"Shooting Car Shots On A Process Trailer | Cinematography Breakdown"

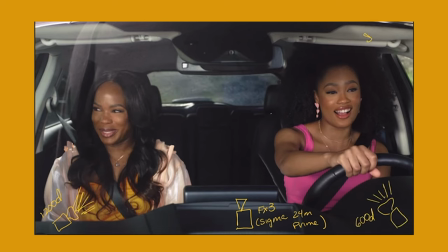4:07 I think we had a 1200D on the driver's side or a 600D on the driver's but we have two 1200Ds and we were shooting those through half grids. That was to mimic our sun. We wanted to make sure that we had more control over the lighting than the sun had over us
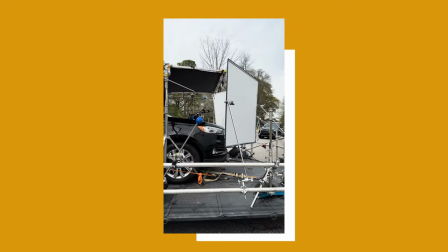4:23 and all three of the days that we shot in a process trailer the sun was up and out.
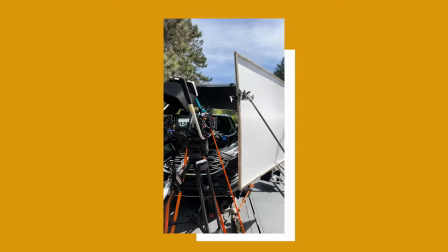4:28 So we end up putting an 8x solid over the car to make sure that we can block out as much sun and lens flares as possible but But there's always time where the sun's going to do what they want to do and it moves how it wants to move. And so we did catch some lens flare every now and then. But to me personally, I felt like that added character as long as it didn't stay the whole entire time they were in the car. But every now and then seeing some lens flare, it's natural. And when you're driving, it's always different when you're driving.
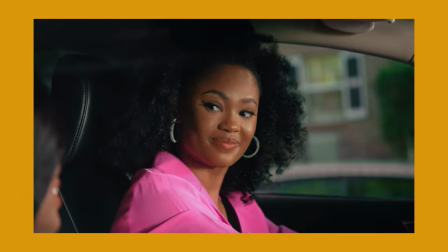4:59 So it actually helped make this like more natural look in the car, which was really cool because that's the overall goal. You don't want it to feel like you have all this control lighting. You want it to feel like natural sunlight.
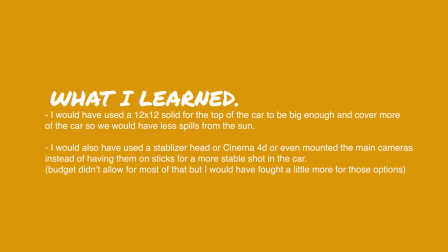5:10 We end up having to put floppies on size because of how the sun was trying to peek through. If I was to do it again, I would bring 12 by solids to put on top. And then also I would ask for a budget to just make sure we can have some kind of stabilizing heads.
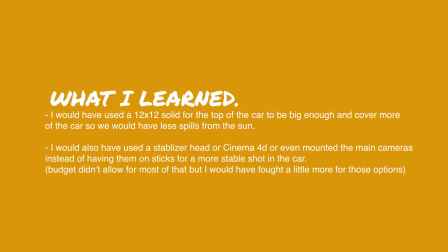5:25 Whether it's a Cinema 4D for the process trailer or the Ronin head. whatever that looks like just being able to get that would have like really put it on top but those in those times i've learned that as a dp i have to find some kind of way to slow it all down to make sure that we get what we need and then it looks good and we feel good about it so target was another important aspect for them because it is a target commercial or a target target documentary and so a lot of the talking not only was at the process trailer but also in the Target store and that's where we were going to be showing important products as well for Target or that that's sold in Target and so we wanted to make sure that that was going to be lit properly as well however we didn't have Target to ourselves so we had to use all
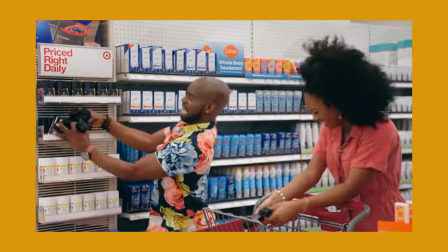6:14 the lighting from Target which is always overhead when you go into the Target store the lighting is always overhead and we
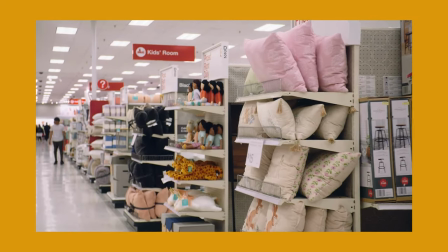6:20 didn't have as much control as I would have liked if we were able to shut down Target and light it how we wanted to.
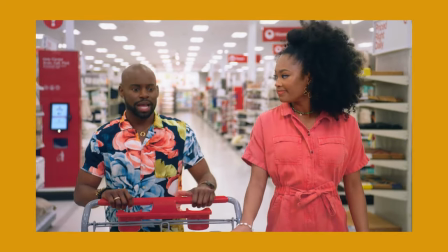6:26 People were still shopping in Target and it was literally open, open. And so, at first we didn't have time to use any lighting. It was really fast paced. We shot all of the talent the same day, but my gaffer.
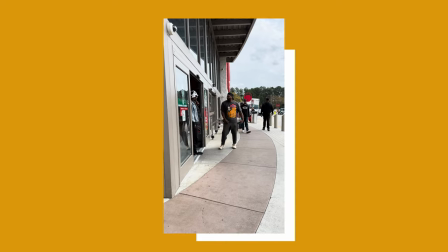6:40 Welcome to Target.
My gaffer, a gaffer is a DP's best friend. You find the right gaffer and stay with them for life. My gaffer came through and created this, MacGyvered this whole situation,
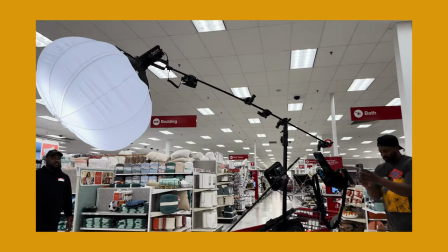6:56 which was super dope, and I'm so glad because it really helped add feel to their faces.
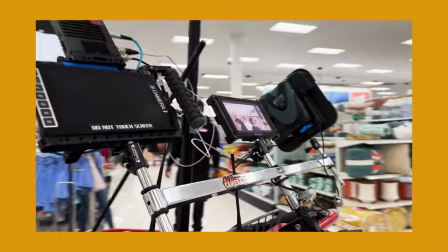7:02 Again, when you're shooting in Target or any kind of store, most times it's overhead and so you have to add some feel so they're not having raccoon eyes, right?
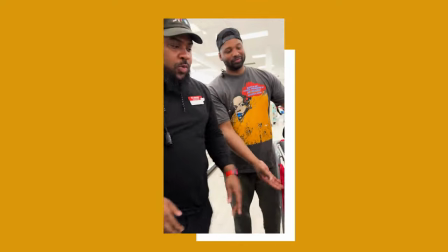7:11 Where it's like coming from the top and the shadows are kind of like falling. So what we have right here it's just the c-stand arm or not the arm but
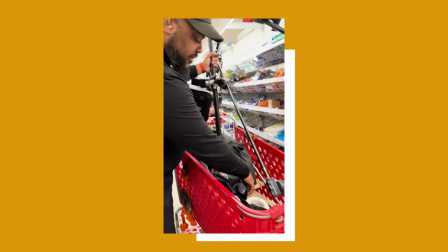7:19 the neck we got it to a beaver board down here stop
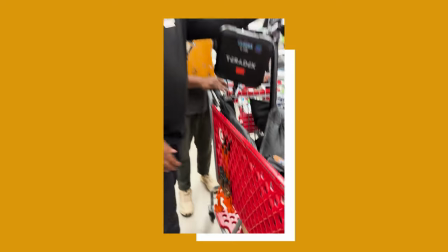7:24 down with some ratchets and an arm and a carlini just a brace for any
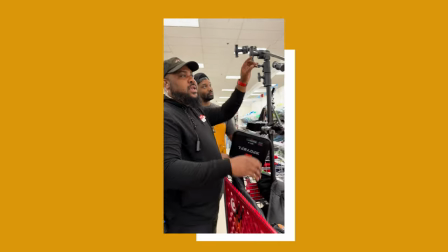7:28 forward motion then my man beans mastermind the double arm to
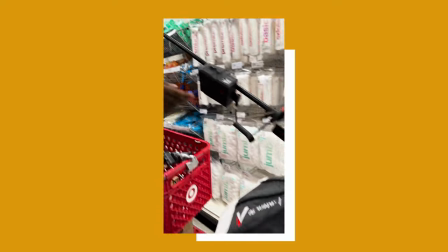7:33 hold the tension of the weight this is kind of light but this helps our
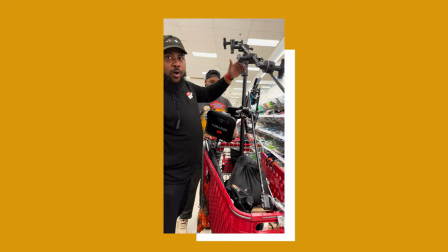7:38 stable line and we got a mobile light to make all our people look pretty
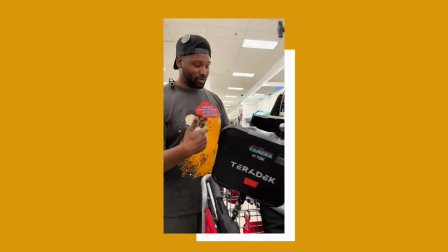7:43 It's on my mother, you know what I'm saying? And also if you come up here this way, we have gaffer vision.
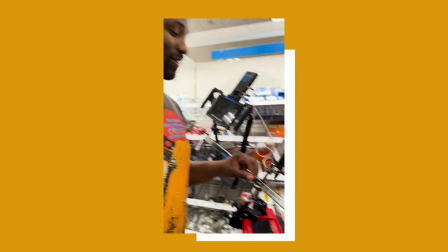7:52 We need a battery, camera team needs to provide a battery for us, but I get to see what we're doing as far as lighting this whole process.